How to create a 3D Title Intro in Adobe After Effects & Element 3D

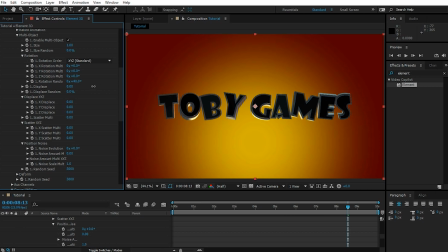12:37 They're all broken up into individual letters, and you can create some really cool effects. So let's start creating our animation. Let's go back to the beginning of the composition and let's enable keyframes for rotation random, and let's jack this up to maybe around 120. Doesn't have to be too heavy.
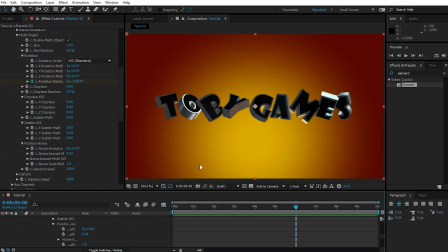12:54 And let's go forward. Because we have 10 seconds for the full title sequence, I probably want to be done with the text reveal by about 6 seconds. Give it a few seconds, like 1 or 2 to show, and then by 9, 10 it should already disappear again, because that's when the title should finish. So by about 6 seconds, let's set the rotation to 0.
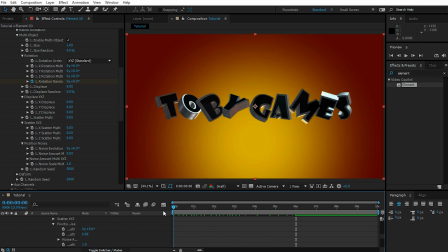13:14 So now what you're going to have is you're going to have an animation with the characters starting out slightly rotated, and they're all coming together towards the end. Next, let's return to the beginning of the composition, and the next property I want to animate is called Displace. Now, Displace is usually referred to as tracking when you're dealing with titles,
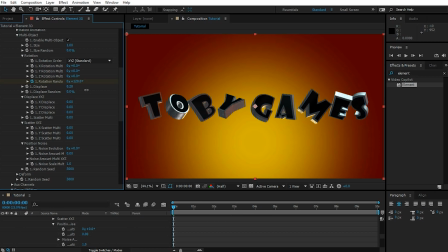13:31 and what it controls is the spacing of the characters, so you can push them apart and then have them come together, and that's exactly what I want to do. So let's push this up to maybe 0.3 to have the title right up to the edges of the composition. Enable keyframes at 0 seconds. Go forward to 6 seconds where the title is nice and straight.
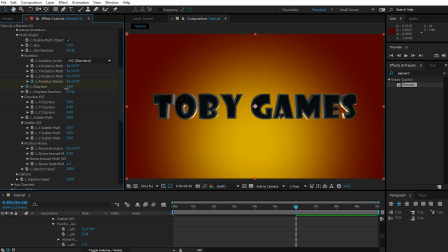13:50 And let's bring this back in, maybe not even all the way to 0. Maybe we'll go with 0.1 just so it's still a little bit spaced out. You can see the characters rotate and they kind of come together to form this nice title. Now, one thing I do with all of my animations, let's go back up to the layer in our timeline view,
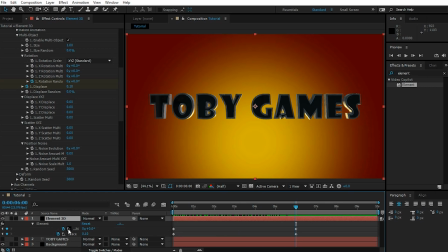14:09 press U to reveal all of the keyframes, and you're going to see the keyframes on the rotation random and the displace property. Select all of your keyframes and then hit F9 on your keyboard to turn the keyframes to use Bezier interpolation.
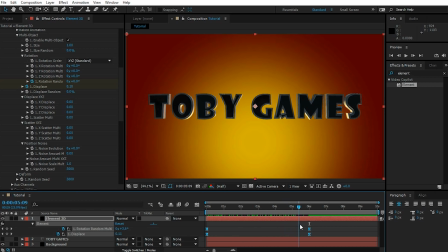14:22 So the animation is just going to start slow, get a bit faster, and then end slow. It just looks a little bit more organic and not quite so stiff.
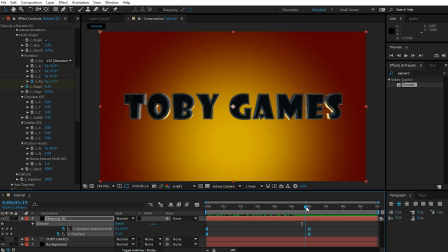14:30 Next, once the title animation has completed and before we fade out our text, let's add a really cool light sweep that kind of sweeps across the text to just highlight the title. For that, go over into your Effects and Presets panel and search for the CC Light Sweep effect. Let's apply the CC Light Sweep effect to the Element 3D layer.
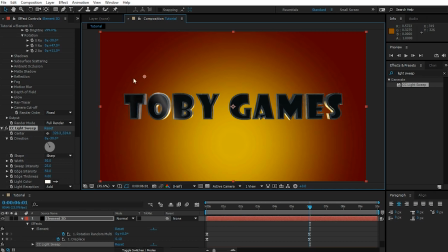14:49 And what it will do is if we drag this center position around, you can see this really cool little light sweep going across. Now, I don't like the angle of the light sweep, so in the CC Light Sweep setting, let's change the direction from -30 degrees to +30 degrees. And yep, cool, that looks better because I do want the light sweep to come left to right across the text.
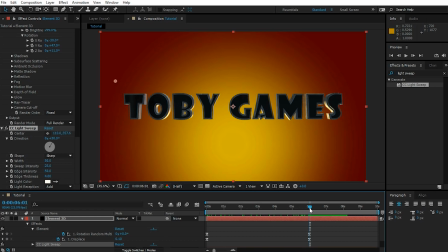15:09 So what I'm going to do is, after the text has come together at about 6 seconds, maybe let's wait about half a second to 6:12. Let's move the light sweep all the way over to the left side. Zoom out a little bit.
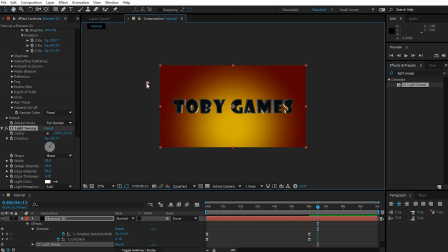15:21 Because it goes diagonally across, you want to make sure it's far enough over to the left side of your composition. Let's place it about there. Let's place a keyframe on the center property. Let's move up to maybe 7:12. So the light sweep will take exactly 1 second.
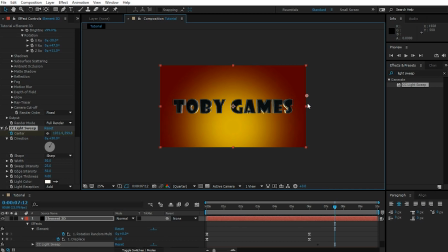15:36 Let's drag the center all the way across over to the right side. So what's going to happen?
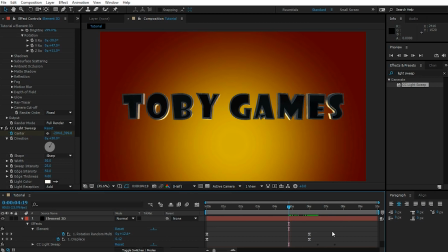15:41 If we zoom in a little bit, the title is going to come together and the light sweep is going to come across. Actually, I think it's a little bit late. I think I'd almost like the light sweep to start a little bit quicker. So let's select the layer, press U to reveal all of the keyframes. And here's the one for the light sweep down there.
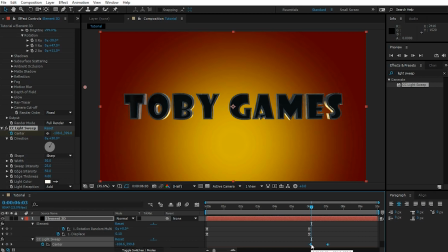15:58 So let's drag them a little bit closer just so that we have the light sweep start soon after the title comes together. So let's preview this. Cool, I think timing-wise this works a lot better.
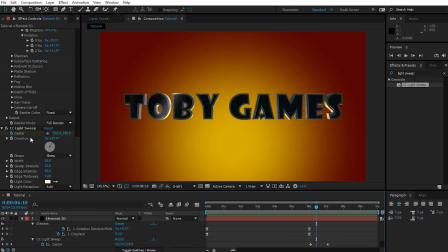16:12 Next, I think I might actually change the color of the light sweep a little bit, and you can do that in the CC light sweep settings just by changing the light color property.
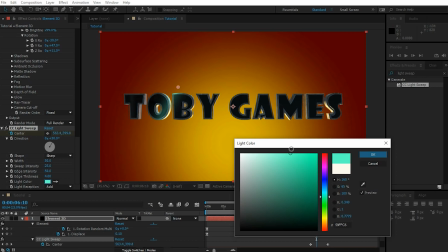16:20 Maybe I'll change it to like a light blue, greenish, just something that stands out nice against the red and yellow background.
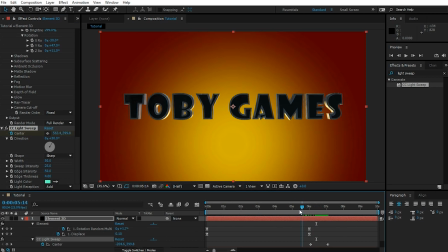16:27 Obviously, again, just change this to whatever you want. You can also go in and change the intensity or the width or other settings of this light sweep to just make it suit the title that you're trying to create. I think this actually looks quite good.
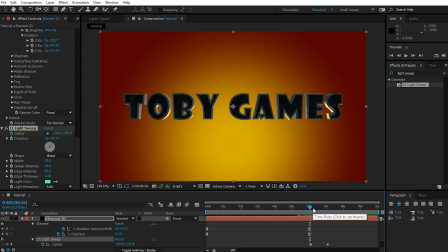16:40 There's another really cool light effect that I've started to use in some of my other tutorials, like my proxy tutorial, and it's called CC Light Rays. So let's go over into the Effects and Presets panel and search for the CC Light Rays effect.
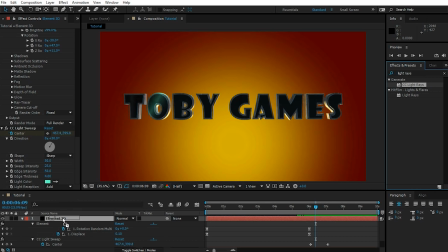16:54 Let's apply the CC Light Rays effect to the Element 3D layer, and if you drag the center around, the way the CC Light Rays effect works, it kind of creates a highlight, like there's light shining through or reflecting off the object right at the center position.
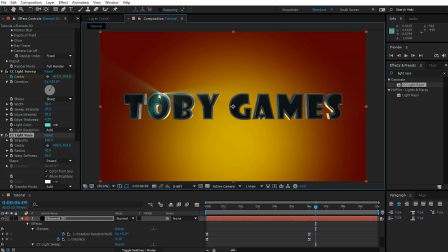17:09 So this, I reckon I want to animate to follow this light sweep coming through so that there's a bit of a spark on top of the light sweep as it's passing through the title. Obviously, we could just try to animate the light rays effect to follow along with the light sweep, but it's much easier and much more precise to do this with expressions.
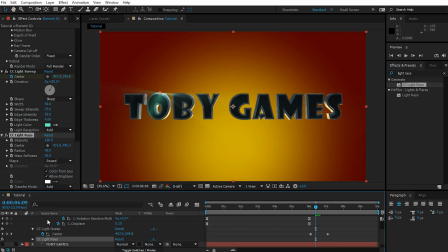17:25 So what I am going to do is I'm going to go down, make sure that my light sweep effect in my timeline is visible with the center position. And I am then going to go into my CC Light Rays effect and Alt-click, like hold Alt down and click onto the center position of the CC Light Rays effect.
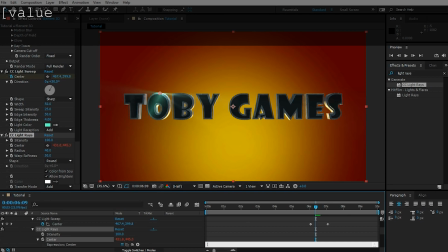17:43 In the expression editor, type open square bracket, value, open square bracket, 0, close square bracket, plus, and then use the pick whip icon to select the X coordinate of the center property on your CC Light Sweep effect.
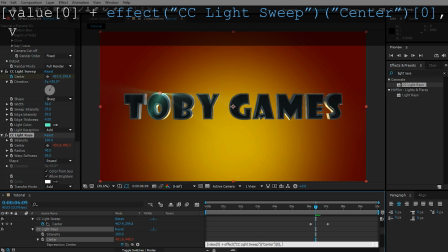17:59 Cool, that'll insert it into our expression, then comma, value, open square bracket, 1, close square bracket, plus, and then again use the pick whip icon, and this time we're going to select the Y coordinate of the center position for the CC Light Sweep effect.
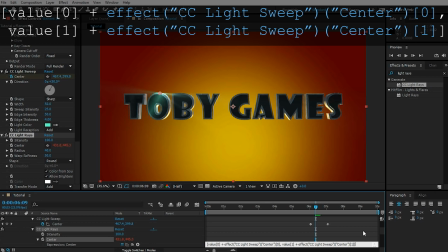18:16 Cool, let's finish off the expression with another close square bracket. Now this expression might look a little bit confusing, but it's actually pretty simple. All it does is add the center position from the CC Light Sweep effect on top of the center position for the CC Light Rays.
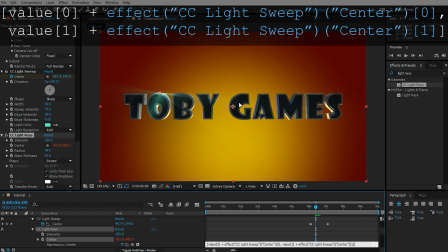18:32 That means that as the CC Light Sweep animates across the screen, it'll pull along the CC Light Rays effect.
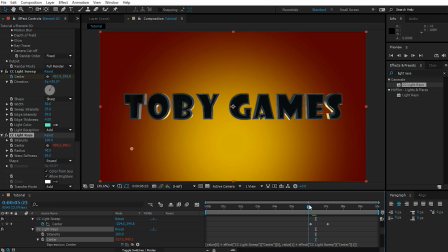18:38 So now if we scrub through our composition, you can see the light rays follow along. It's a little bit offset at the moment, but we can simply grab the center for the CC Light Rays effect and position it right on the corner of the title, right where the sweep is. And now if we scrub through the composition, the light ray will be exactly where the light sweep hits our title.
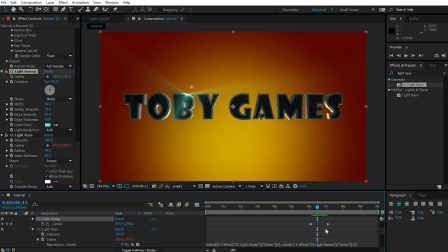18:57 Cool, that looks really good. I might actually lower the intensity for the light rays just a little bit so it's not quite so in your face. But I think that actually looks pretty cool. Let's preview this. Yep, cool, I like it. Now finally, let's look at making this text disappear towards the end of our title sequence.
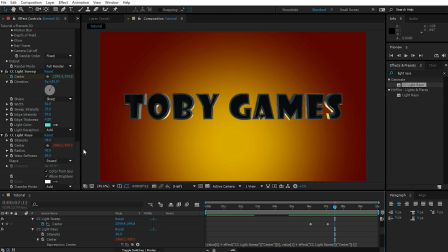19:17 There are quite a few ways to achieve this, but to not have this tutorial drag on forever, let's just use the inbuilt animation engine of the Element 3D plugin. It is important to understand that the animation engine of Element 3D basically interpolates between different groups, so it blends between them.
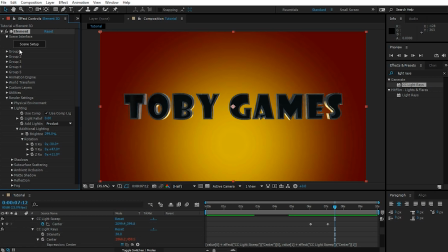19:34 In order to have our title disappear, we need to set up another group, group 2, to look exactly like our title but be invisible, and then we can fade from group 1 to group 2 to make our text disappear.
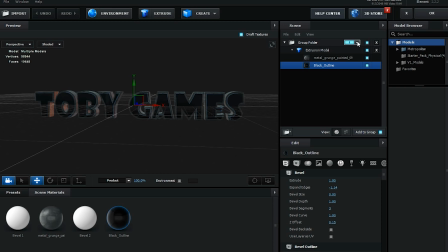19:47 Let's jump into the scene setup. Now, before we deal with the groups, one thing I really want to fix up is that on the backside of my title, the bevel isn't actually visible, so the backside looks kind of plain and boring. In order to fix that, let's make sure that the material for our bevel is selected. And let's increase the extrusion option.
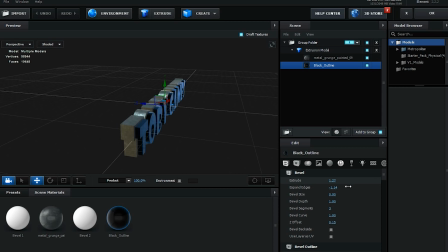20:05 So this is going to push out the bevel a little bit more. And now let's decrease the Z offset to kind of push the bevel back through our text so it's poking out the other side. Cool, this looks much nicer. So now you've got the bevel showing through on both sides of the title. Now let's get things ready for the fade out animation.
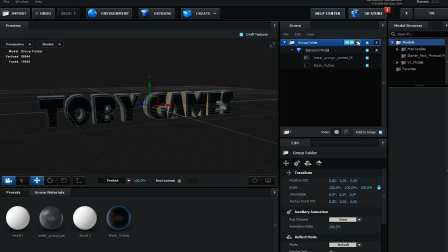20:24 In the scene browser, select the group folder, and on the right side you'll have a little drop down that specifies which particle groups this model is assigned to. So right now it's only going to be showing in group 1. So hold down Shift and click on group 2. So this model is now going to be assigned to particle group 1 and particle group 2.
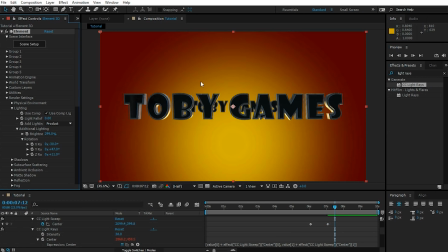20:42 Hit OK, and you can already see a second copy of the title in our composition.